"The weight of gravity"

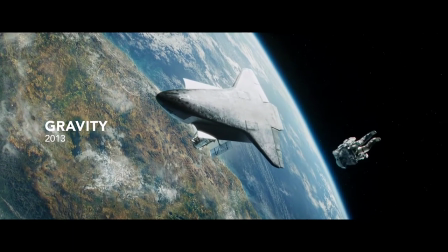1s
When Gravity was released in 2013, it wasn't just a box office success.
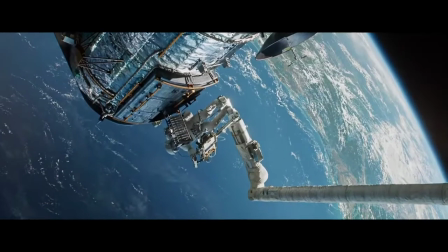7s
It was also met with critical and academic acclaim. Gravity's style and story were described in terms typically reserved for high art.
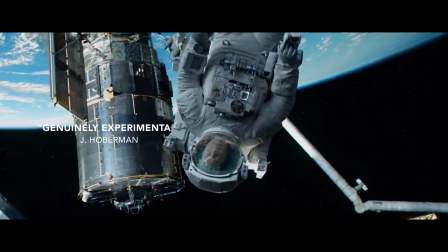15s
Film reviewers labeled the space disaster movie, genuinely experimental, and the world's biggest avant-garde movie.
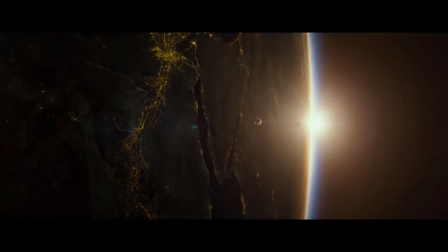22s
Film scholars were also taken with director Alfonso Cuaron.
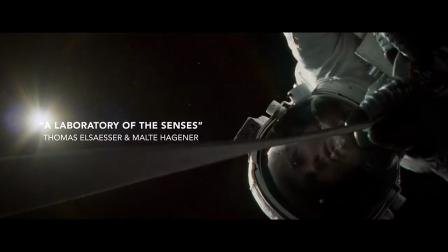25s
They praised the way he turned the film into a laboratory of the senses, and they called Gravity an experimental blockbuster.
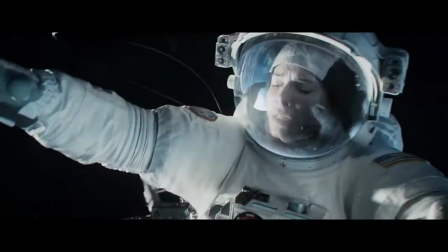36s
Did Gravity really go where no movie had gone before? A couple years have passed since its release, so let's ask ourselves.
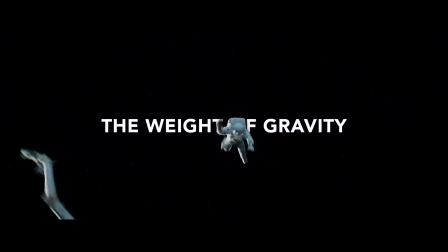45s
What is the weight of Gravity?
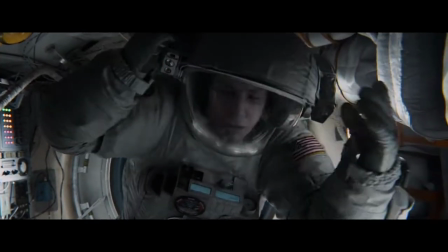52s
Gravity is not heavy on plot, but its bare-bones narrative was singled out for praise,
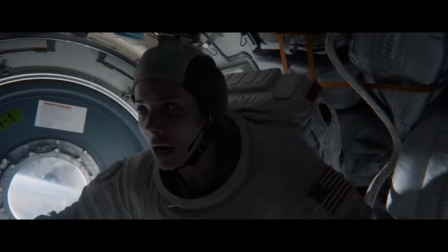57s
with Critics and academics noting how the minimal plot makes way for a movie that focuses on pure bodily sensation.
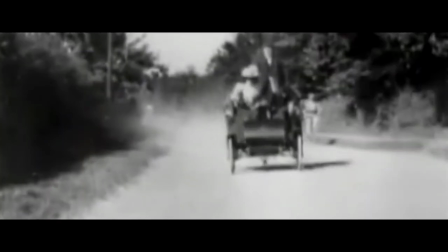63s
Indeed, the slight storyline recalls the early cinema of attractions, movies that relied more on curiosity and shock value than on narrative.
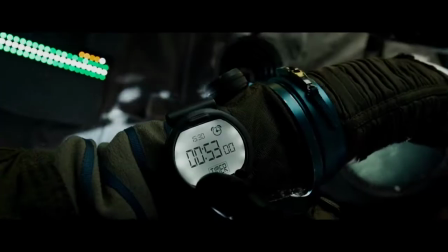74s
Gravity's skeletal story takes us back to the origins of cinema in another way as well.
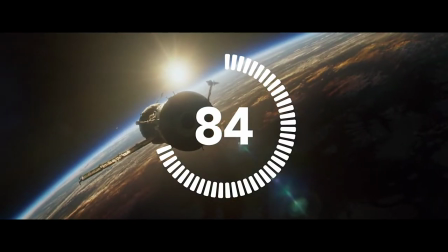78s
In its compact 91-minute runtime, 84 if you exclude the end credits, Cuaron basically stages the same spectacular set piece three times.
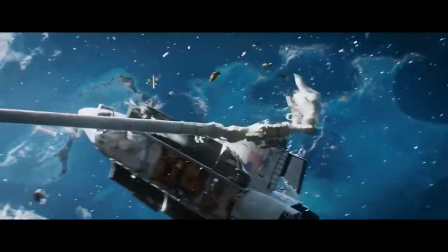88s
Space debris destroys a space shuttle, then a space station, then another space station.
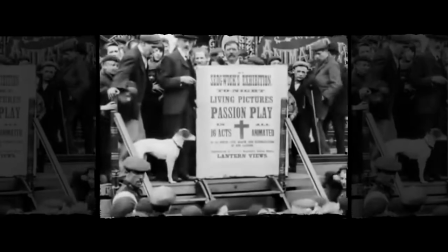94s
This evokes early cinematic experience when traveling bioscope shows were often hosted on fairgrounds.
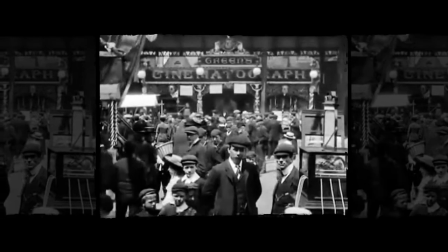100s
Gravity is a modern-day version of that entertainment, a digital amusement park ride, a carousel where you get three goes for one ticket.
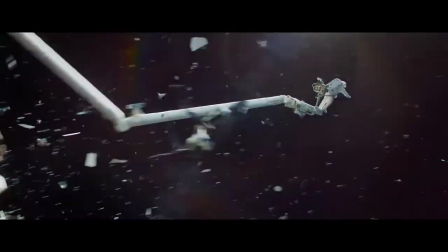107s
It is cinema of a singular attraction. Remarkable, certainly, but hardly revolutionary.
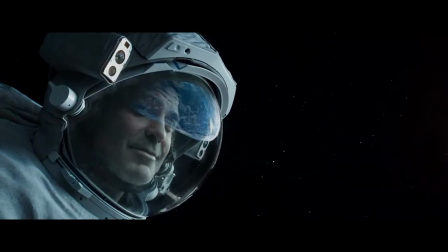115s I've got to admit one thing. Can't beat the view.
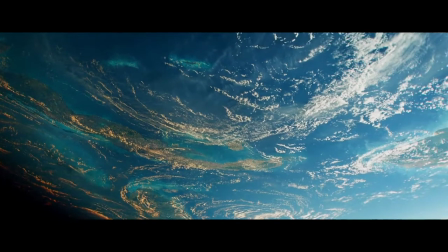121s
When Gravity was dubbed avant-garde and experimental, these adjectives most often referred to the movie's breathtaking 3D visuals.
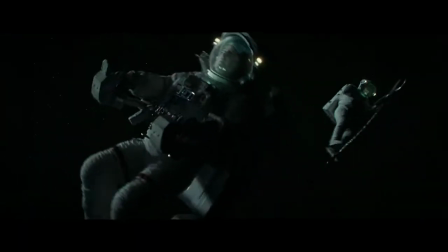129s
The characters are marooned in space, and Cuaron's whirling long takes express their disorientation.
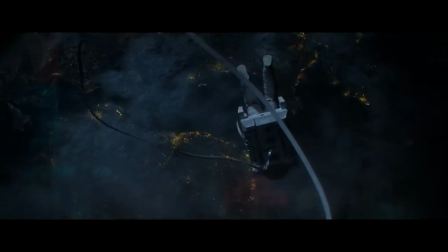136s
The camera's 3D gymnastics sabotage any sense of up or down, left or right.
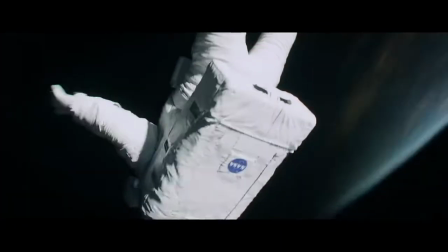141s
Direction is an abstraction in the gyrating visuals of Gravity, as it is in space.
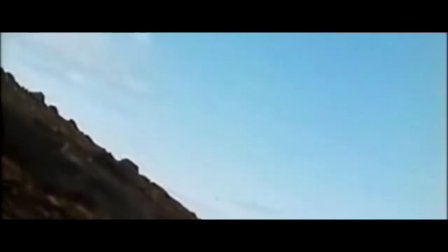147s
which is why Crohn's 2013 blockbuster was compared to 1971's La Région Centrale. Michael Snow's spectacular experimental film features a similarly vertiginous camera whirling through the air.
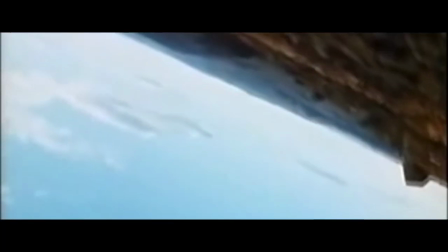161s
But this kind of negation of the horizon is hardly an invention of the movies, even experimental ones.
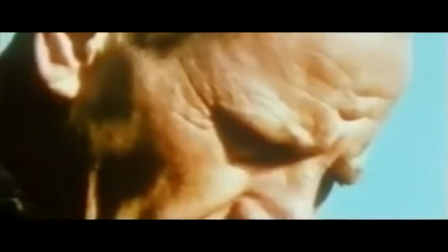168s
Take action painting.
I usually paint on the floor. This way I can walk around it, work from all four sides, and be in the painting.
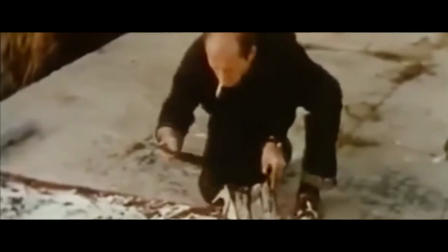177s There is no beginning and no end."
Jackson Pollock's paintings presage Snow and Cuaron's movies.
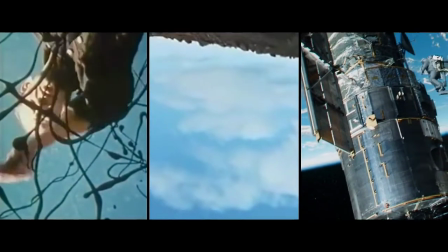185s
These canvases and screens can be approached from all sides. They have freed themselves from the horizon and the horizontal.
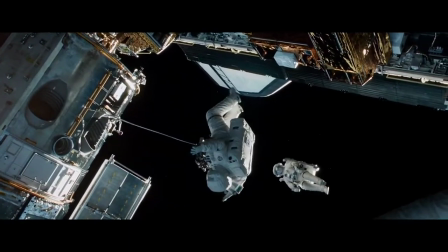193s
You know, the cool thing of this film is the film that you can watch in any position. You can watch it laying down, upside down, and it doesn't matter.
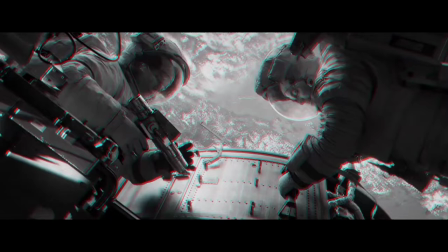201s
It just keeps on going. Cuaron throws 3D technology into the mix, adding another dimension to the disorientation. But he wasn't the first to use this dizzying potential of 3D.
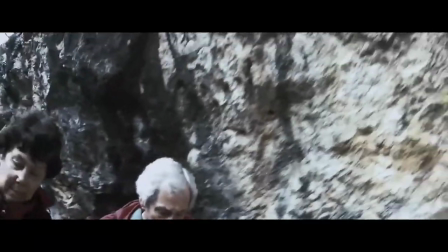212s
When Werner Herzog made his documentary on the Chauvet cave paintings, the German auteur had a similar bit of fun with this new toy, the 3D camera.
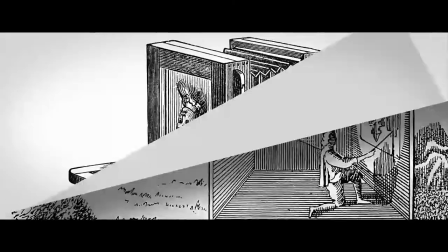224s
Ironically, the effect of Cuaron's high-tech 3D imagery recalls the humble camera obscura,
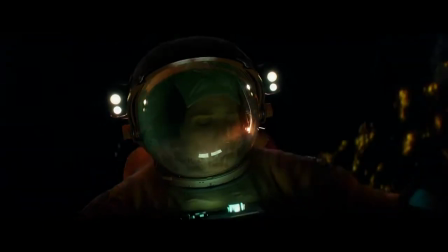230s
that black box that mirrors reality and turns it upside down. Again, this is Gravity bringing cinema back to its roots, its photographic roots in this case. Fascinating, absolutely, but hardly innovative.
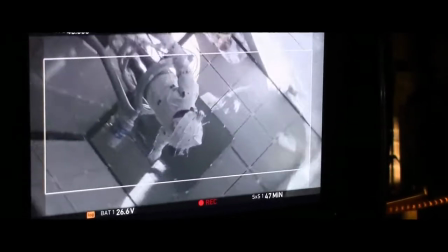244s
The movie's marketing stressed another groundbreaking aspect, its technical mastery and superior effects work.